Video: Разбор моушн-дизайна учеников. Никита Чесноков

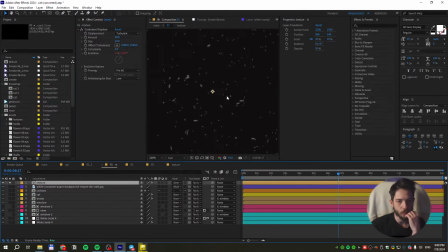Вот она, вот эта история. Она еще Turbulent Displays накинула, то есть, ну, в принципе, все прикольно. А можно было взять Rounded Edges какой-нибудь. Хотя нет, Rounded Edges здесь, наверное, нам не поможет.
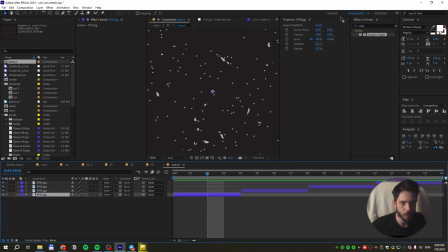Ну, не такие какие-то, вот они прям. Да обычный, блин, я не знаю, Fractal Noise положить на них. Обычно фрактальной здесь по мультиплаю положить на них и, собственно, сделать его маленький просто.
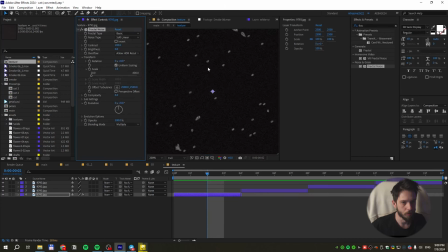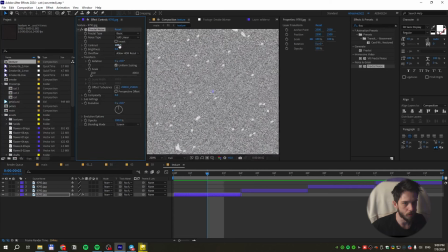Можно по скрину, наоборот, если. И brightness очень мало сделать.
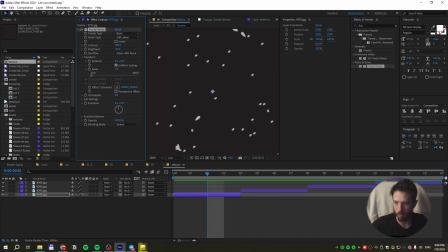Вот, они были бы у нее чуть-чуть такие более уже занойзенные. Вот, соответственно, было бы хорошо.
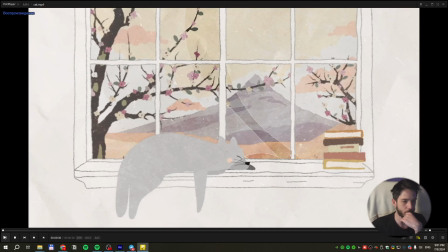Было бы хорошо, а так-то в целом очень круто. То есть так-то в целом, на самом деле, вопросов к работе особо и нет.
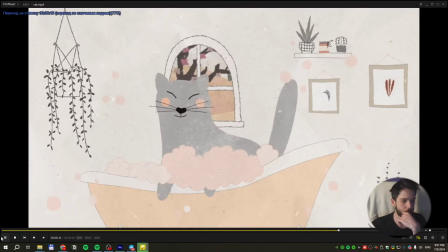Прикольно. Конечно же, надо было чуть-чуть в конце вот эту сцену,
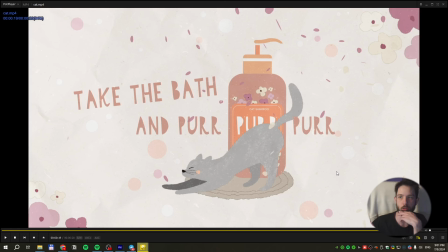а кота заставить подниматься чуть попозже, потому что кот очень сильно отвлекает с точки зрения именно просто движения, да, самого. Кот капец как отвлекает. Соответственно, здесь нужно было бы, конечно же, дать зрителю немножечко понять вообще, про что речь, как называется вот этот вот
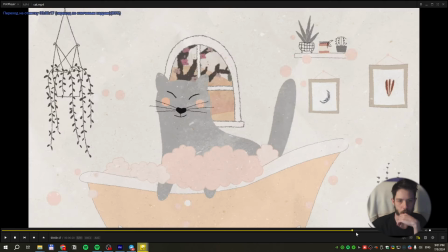шампунь, так называемый, да, кошачий. То есть это же типа реклама кошачьего шампуня, все.
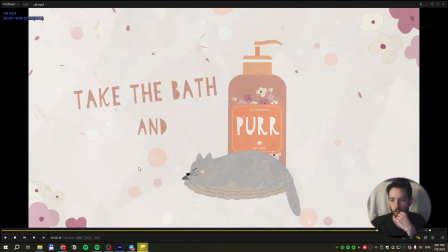Вот, соответственно, нужно было вот еще хотя бы секундочку дать зрителю посидеть, просто посмотреть, что происходит здесь. И тогда уже после этого начать поднимать кота. Тогда это было бы еще лучше. Вот.
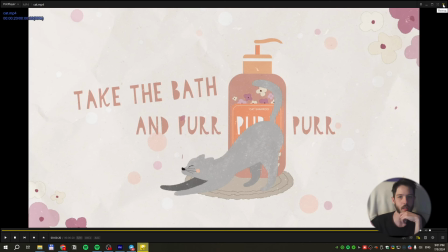Но так тоже очень круто, то есть эта работа полноценная такая уже коммерческая.
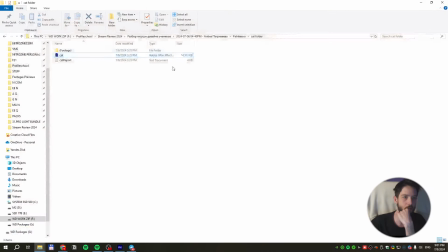Есть какие-то микромоменты, но в целом, я думаю, что клиент даже и не заметил это. И как бы и радовался бы вот этой работе. Вот да, не успеваешь. Здесь знаешь, в чем даже момент? Не то, что не успеваешь название шампуня прочитать.
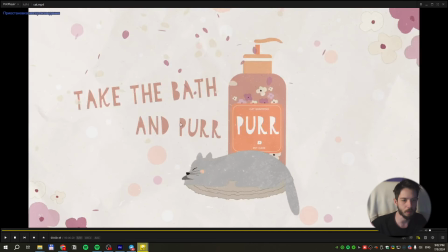На самом деле шампунь-то здесь типа надпись вот этот пур-пур. Его очень много где. Ты не успеваешь понять, что пур это и есть название. То есть не то, что прочитать, ты не успеваешь понять, что пур это и есть название шампуня. И не успеваешь рассмотреть бутылку.
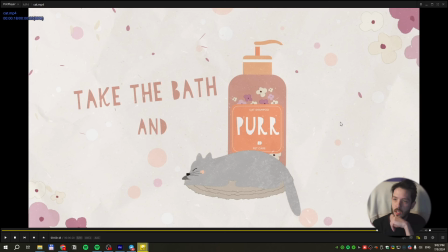Все-таки в таких аспектах демонстрация самого товара, она тоже очень важна. И вот сама по себе бутылка, просто как она выглядит, чтобы человек,
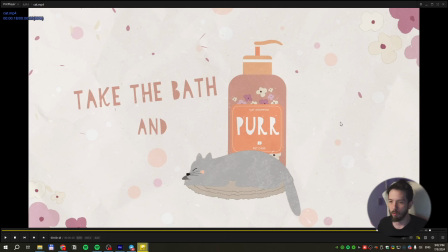когда пошел в кошачий магазин и шел мимо и увидел знакомую бутылку как-то вот боковым зрением и сразу купил, вот для того, чтобы достичь этого эффекта,
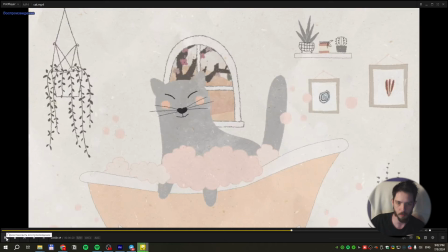нужно, чтобы человек запомнил, как выглядит эта бутылка. А здесь вот лично я не запомню, как она выглядит, потому что у меня всего вот одна сцена, где бутылка видна, как товар.
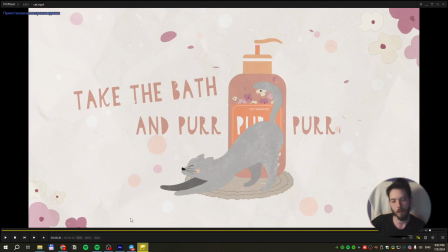Вот, и, соответственно, сразу же код здесь поднимается. Пока я пойму, что здесь стоит бутылка, пока, естественно, мой глаз первостепенно полезет налево вот сюда, вот, потом только нижняя строчка, а потом раз, и код уже все перекрывает. То есть здесь не то, что не успеваешь прочитать, а просто не успеваешь понять даже, как бутылка выглядит.
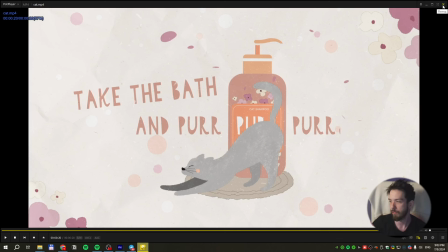А это крайне важно в данной ситуации, потому что, ну, бутылка...
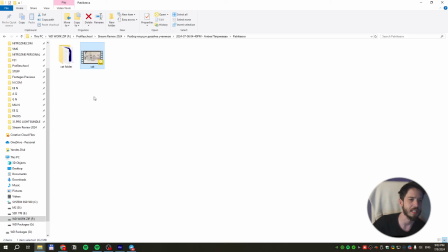Ее продублируют, ванна на полочке не прокатит, на самом деле, потому что ты... ну, ванна на полочке.
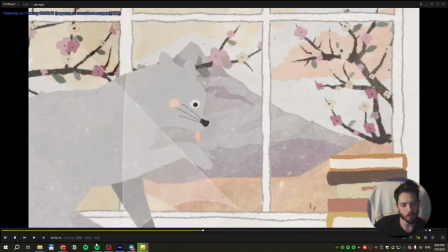Полочка довольно далеко. Вот здесь вот, смотри.
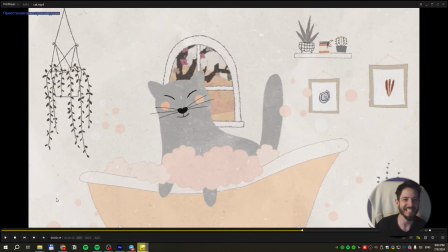Вот, полочка довольно далеко. Во-первых, здесь нет полочки, на которую эту бутылку поставить. То есть, ну, куда? А здесь вся композиция, она уже занята. То есть, на стене нигде ничего не намутишь. А приколхозить ее где-то здесь, там, на уровне ванны, тоже будет смотреться плохо.
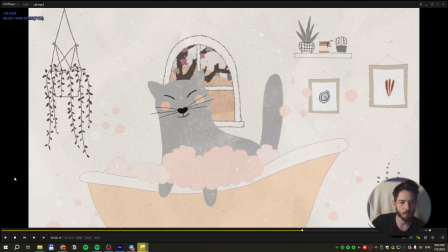То есть, здесь по кадру она никак не влезет уже. В ванну на край, мне кажется, она все испортит.
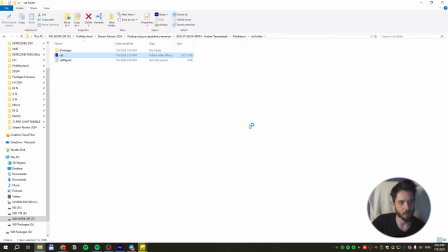У нас есть проект, давайте попробуем. Но мне кажется, она тупо все испортит, если честно.
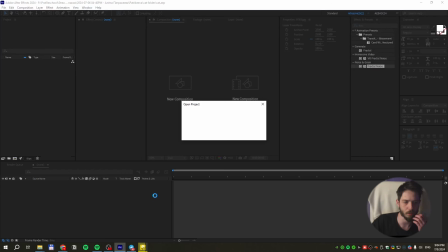То есть в этом здесь тоже есть большая проблема, в том, что вот на мой взгляд, без какого-то колхоза,